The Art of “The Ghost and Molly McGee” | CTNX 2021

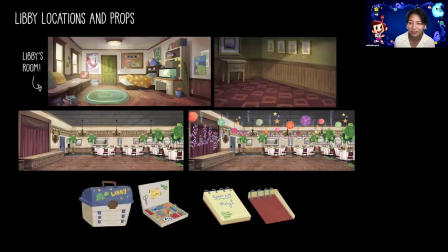I think that says a lot about her. And you'll find out when Molly steps in, and then, you know, there's a miscommunication between them. So I recommend you guys, you know, check that episode out. And in visually, we sometimes
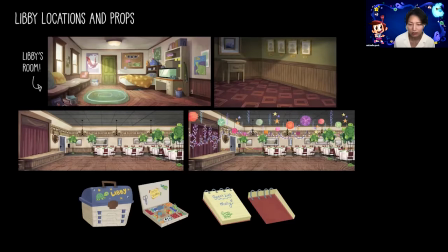story tells itself that, you know, Libby is more of an introvert and shy. She likes to hide sometimes, and we sometimes like to show that visually as well, where we see on the top right,
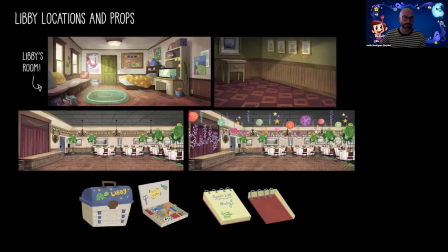you know, in that scene, she's hiding in a room, and we intentionally, you know, kind of focus the lighting of where she will be in the middle of that floor, you know, away from other people.
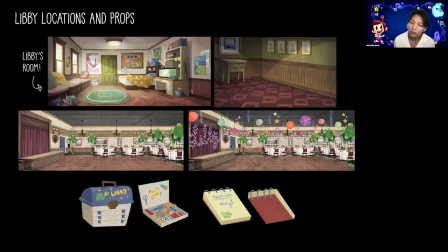On the bottom left, she is crafty, but in a little different way than Molly is. She likes to write her journal, and she likes to write things that she observes, and
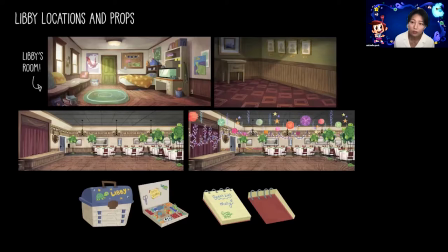she would kind of decorate her journal based on what she sees rather than just being it cute and, you know, cuddly. So she has that whole craft box on the left. You'll see a lot of her version of crafting throughout the episodes.
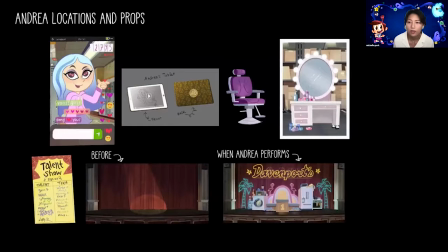And we have Andrea. She is a social media star, rich, and can be over the top sometimes, but in a different way than Molly is. Because she's more of like, she needs to be presentable all the time.
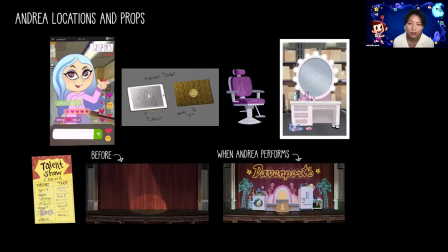On the top left, it's a part of the prop where we see that she's on live. So you have the view count on the top right, you know, you can tell that she's popular. And her tablet looks very expensive. And
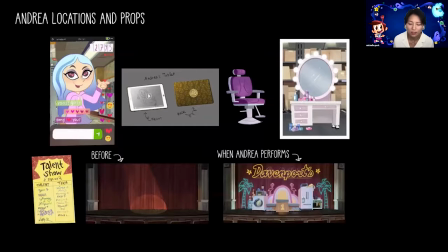the makeup vanities and the chair on the right is when when characters are supposed to perform to film a horror video, and instead, Andrea decides to take it away,
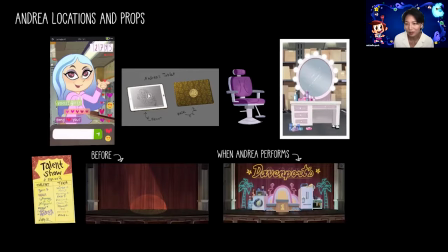and she is doing a makeup and then turns into a whole different genre. On the bottom, it's a part of the prop in the background from a talent show episode.
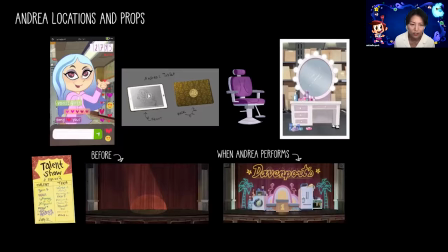And if you look closely on the prop on the left, Andrea just writes the name on top of other characters. It kind of says about her personality there. And she can be over the top, where she would turn that whole stage into her
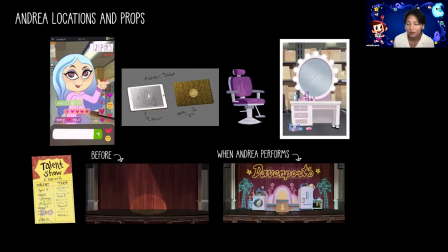performing stage, promoting her parents' company. So that says about Andrea.
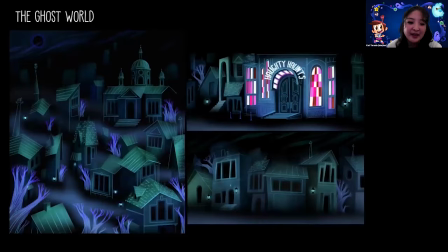The ghost world. The ghost world resembles our memories of real places. Much like our memories, edges of buildings fade and details are forgotten. It's only the important parts of our memories that remain clear and solid.
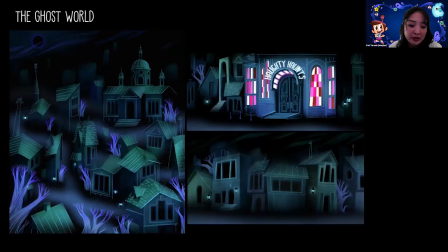And I think a major inspiration for the ghost world was artist Paul Julian.
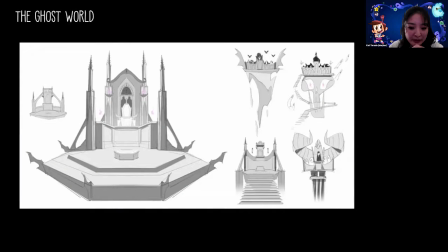The next slide shows some early sketches I did to explore the possibilities of the Ghost Council Island. I played with the idea of using Gothic architecture and tried to push the silhouette.
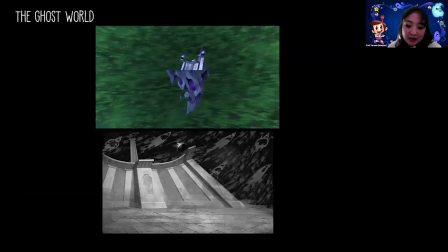In the next slide, you'll see the final Ghost Council Island. The podium itself was inspired by brutalist architecture and was designed to feel cold and oppressive, to have no life whatsoever, which is very fitting for the chairman and his ghost council.
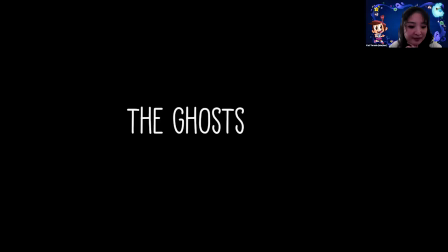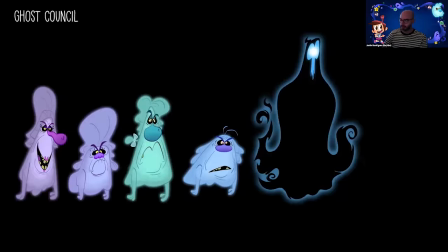And the Ghost Council.
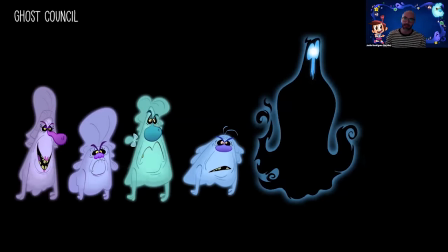So you'll notice the difference between shape language between the people and the ghosts. The people tend to be a little bit sharper and use like concave lines, whereas the ghosts tend to be a little bit softer and use convex lines.
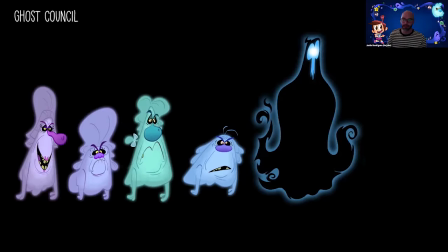They're more traditionally cartoony than the humans. Their eyes are jammed together, they overlap, they have huge noses and big mouths. And that's really to increase the humor and allow the animators in the animation studio to play with,
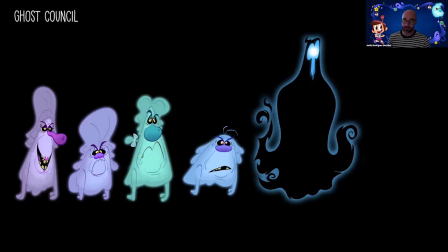the squash and stretch ability of the ghosts, because they're not very anatomically correct. You can really push, their acting and stuff. And it's also like, inherently takes all of the scary out.
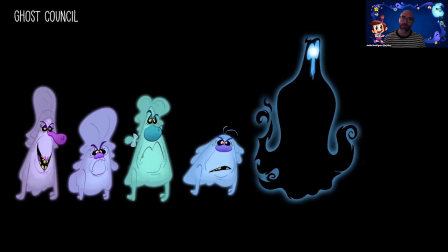And then we have the chairman on the far right, who, is based, they told me to about like a or something that has no life and no soul and is just imposing and scary and kind of empty.
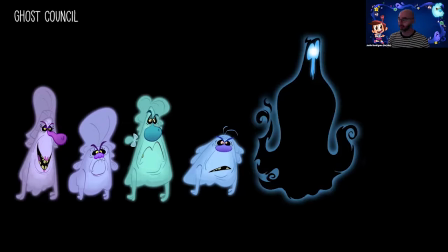So his design is actually extremely simple. It's just black on black with an outer glow. And then his cape flows constantly in like this ever-ending flame. And then his mask is shaped a little bit like a skull to kind of bring in that feeling of death and scariness.
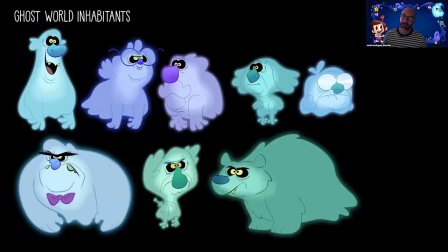So here are some of the Ghost World inhabitants. Obviously not as scary as the chairman. On the left, we have Scratch's best friend, Jeff. And then we have, it's a funny story, like I had to take some of these out because they show up later,
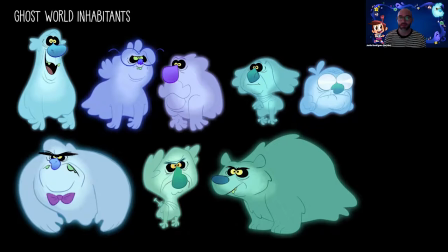but basically the entire crew designed their own ghost sonas. And we designed those and actually ended up putting them in the show. So this one, our board supervisor, Noelle, did of herself, and we cleaned it up and put it in the show.
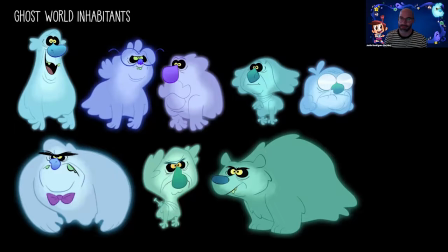And it's one of my favorite designs out of all of them. Again, we get to play with historical figures. So we have President Taft and George Washington. And then we have the little guy that you saw earlier, who is the ghost of the little old man.
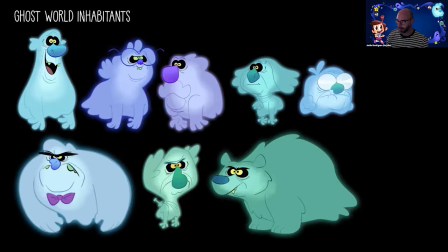He doesn't die, don't worry, Scratch saves him. And then we have the bouncer, and then we have Julius Caesar. And when I initially did the early sketches, I put the knives in his back,
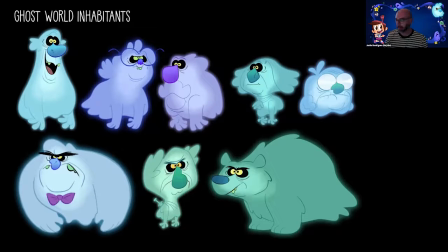and I didn't think that we would get away with it, and we somehow did. And then we even have ghost animals like this ghost bear. Michelle?
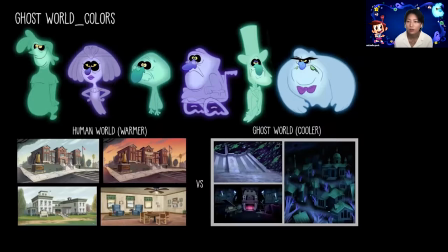Ghost colors are also different, slightly different visually from a human world. As you can see, all the ghost colors are towards the cooler side versus the human world. The characters can have more freedom in color.
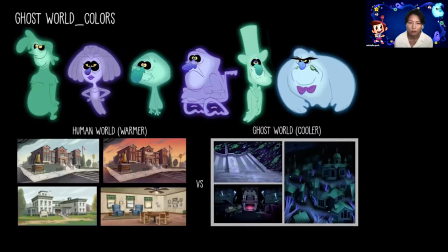And on the bottom, you'll see that human world has a lot more warmth to it. And in the ghost world, it's a lot more cooler and ghosty and dark.
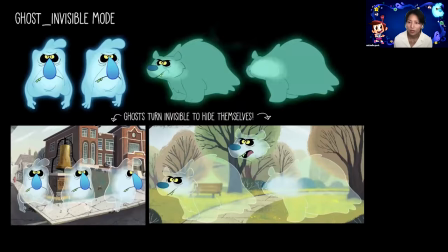For the ghost, we have an invisible mode. If you watch the shows, Scratch and other ghosts switch back and forth from their normal mode and invisible mode. Basically, when they want to hide from people, they turn transparent.
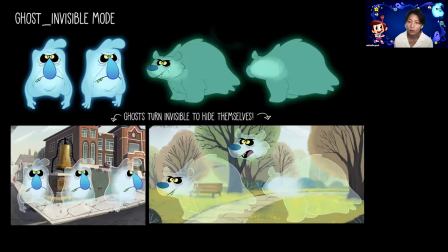And I think Mercury did a really good job of warping when they're in the ghost invisible mode. Like they warp the inner part of the ghost, and it's visually very amazing.
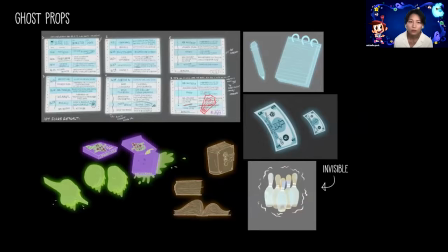Here's some of the examples of the ghost props.